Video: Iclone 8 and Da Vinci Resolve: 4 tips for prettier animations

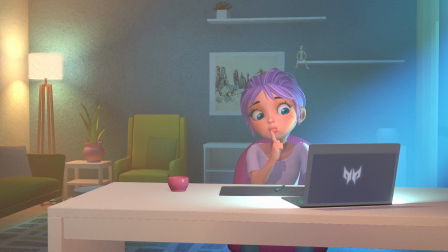0s
Happy New Year, everyone! In this tutorial, I'm going to show you how you can get from this to this.
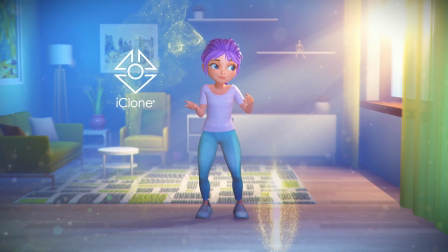8s Wow.
Using Iclone 8 and the free video editing software, DaVinci Resolve.
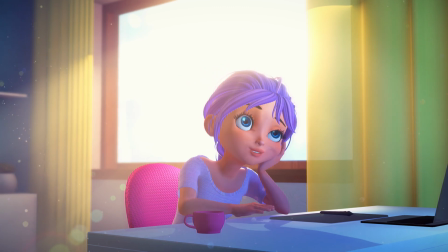14s
Ah, yes, I know what you're thinking. Why Iclone?
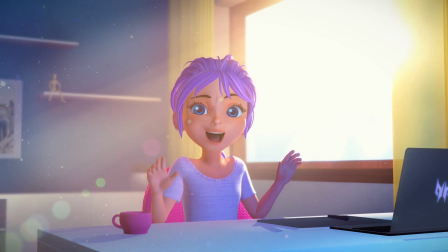18s
Why not use Unreal Engine or Blender or any other software that can create epic, high-quality, perfect renders?
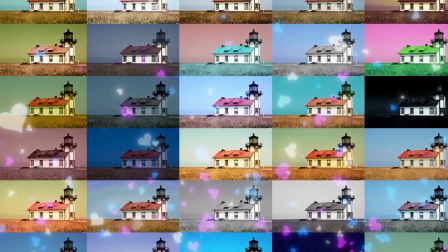27s
Unfortunately, I have this addiction to my Iclone LUTs package and they are not exportable.
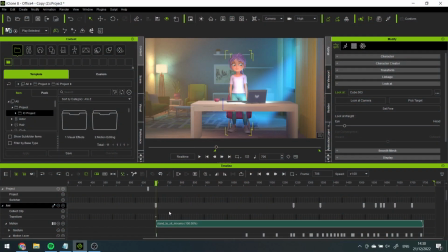39s
We're stuck with Iclone, so let's begin! For the purpose of this tutorial, I've created a simple character animation and camera movement.
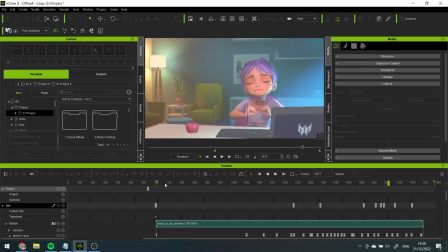48s
I have no explanation for it, so moving on! Step 1.
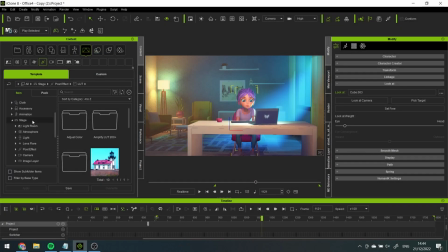54s
LUTs. You can find them in your Stage tab, then Post Effects, and finally the LUT folder.
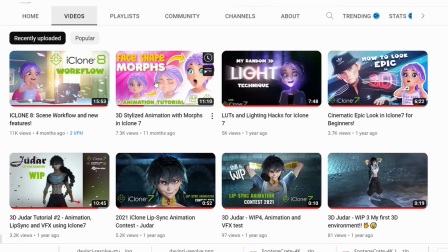61s
Okay, I've done plenty of videos about LUTs, so I don't want to repeat myself and waste your time.
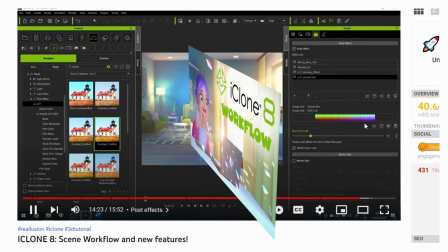68s
I'm using the same settings as in my previous video, so for more details feel free to check it out.
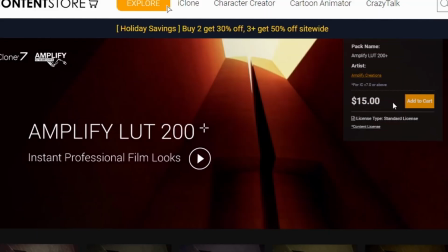74s
But what if you don't have the 200 plus LUTs pack?
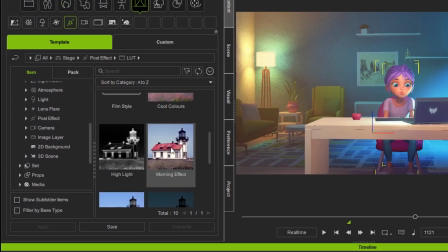80s
First of all, there are plenty of amazing LUTs that come free with Iclone 7 or 8,
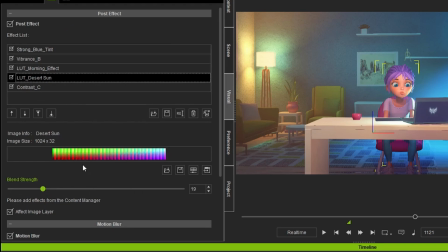85s
such as my two favorites, Morning Effect and Desert Sun.
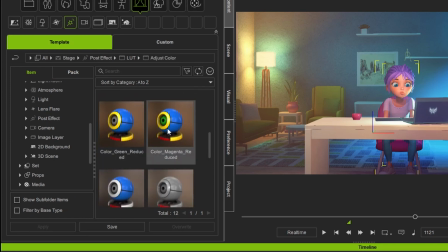90s
You also have Adjust Color and Film Style folders that offer plenty of variations.
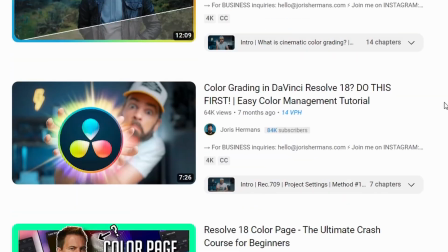95s
And your second option is to check out color grading tutorials in your video editing software.
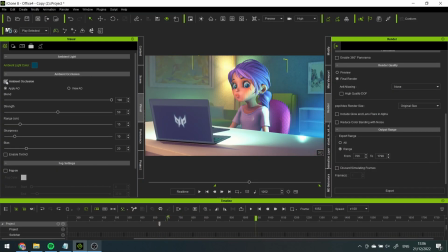102s
Okay, let's get back to the tutorial. Important thing, I have the ambient occlusion setting deactivated.
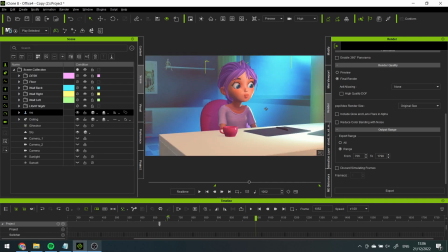108s
That way my shadows are less detailed, which enhances the cartoony style if that's what you're going for.
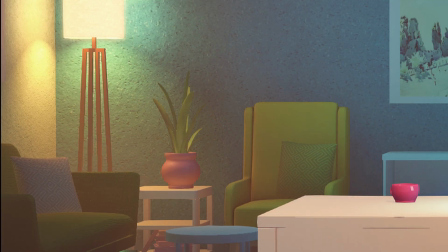114s
Okay, so step 2, depth of field. As you can see, the background is kind of too sharp, like a knife.
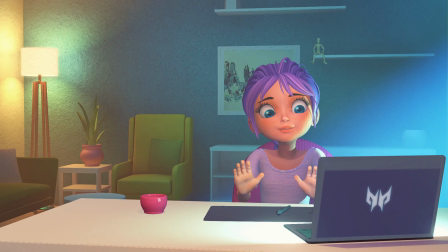121s
We want the focus to be on the character, right?
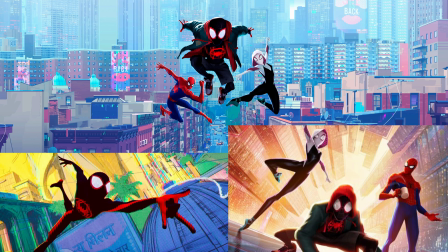124s
There are different ways to achieve that, using contrast, colors, directional lines, and blurry backgrounds.
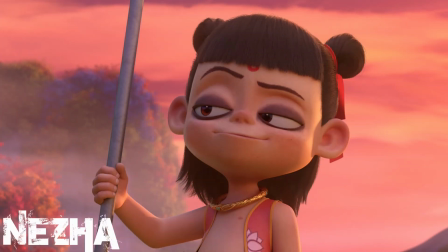132s
The more important something is in the scene, the sharper it is supposed to look, while everything else fades into the distance or becomes blurry.
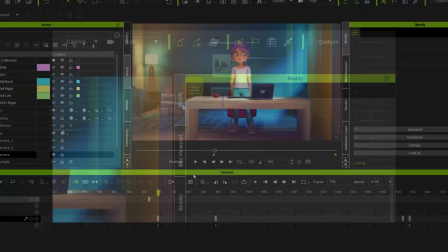140s
Select your camera, make sure you are at the first frame of your scene, go to Modify tab and activate the depth of field.
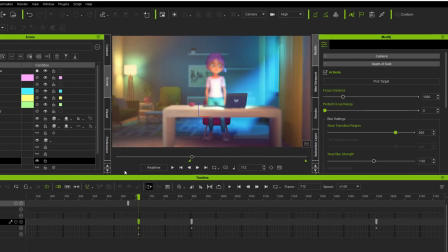149s
Select Pick Target and eyedrop your character's face. That would create a keyframe in your timeline.
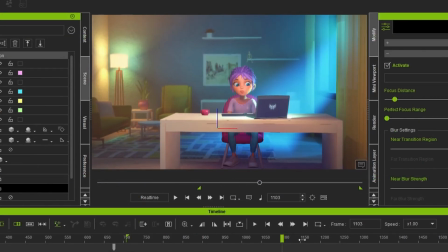156s
But since your character and camera are moving,
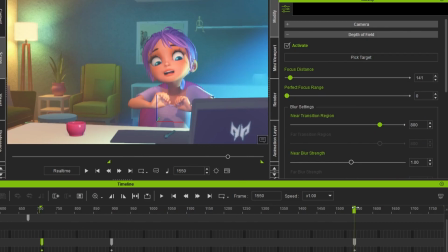161s
you'll need to create a few more keyframes by eyedropping the face of your character in its different locations.
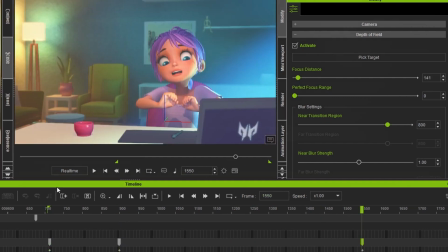166s
Now let's improve everything.
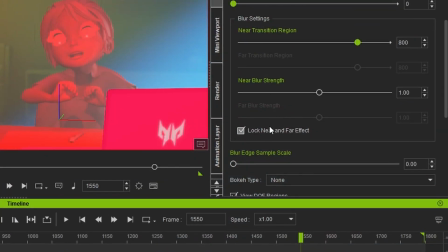167s
Activate View DOF Regions and unlock the near and far effect in each one of your keyframes. As you can see, everything that is red is in focus. While the more pink, purple and blue things get in the foreground, the blurrier they get.
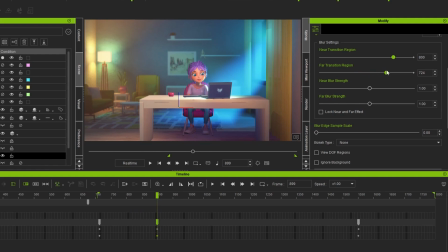183s
In the background, it goes from yellow to green to blue. Meaning everything blue will be extra blurry. To change these colors, you can use the transition region sliders and the blur strength is also adjustable.
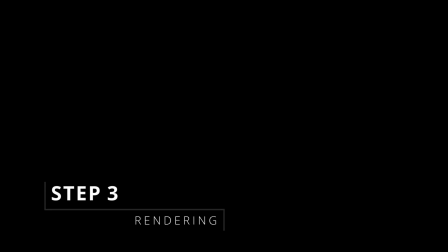197s
Easy peasy. Step 3. The rendering. Many different options here.
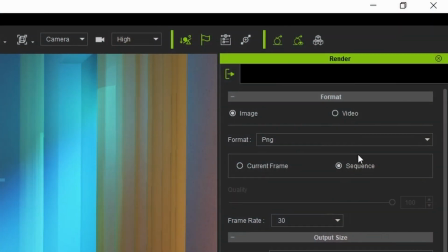202s
I'm no expert, but for some reason, if there is no sound or voiceover, I prefer to render everything as a PNG sequence, otherwise it's an MP4.
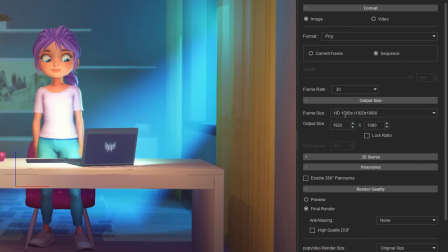212s
I select the 30 frames per second, Ultra HD, and last but not least, activate high quality DOF, in case you're using any. And we're ready to What is anti-aliasing thingy?
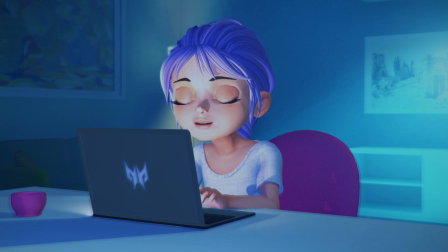229s
Iclone anti-aliasing?
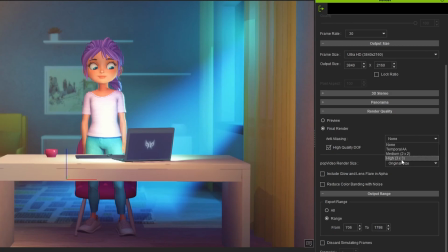234s
Of course, we are going to use the anti-aliasing thingy, highest quality possible.
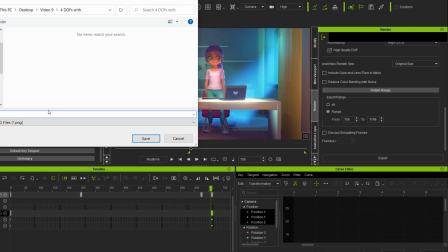241s
And then I finally discovered why people complain about waiting for hours for their renders.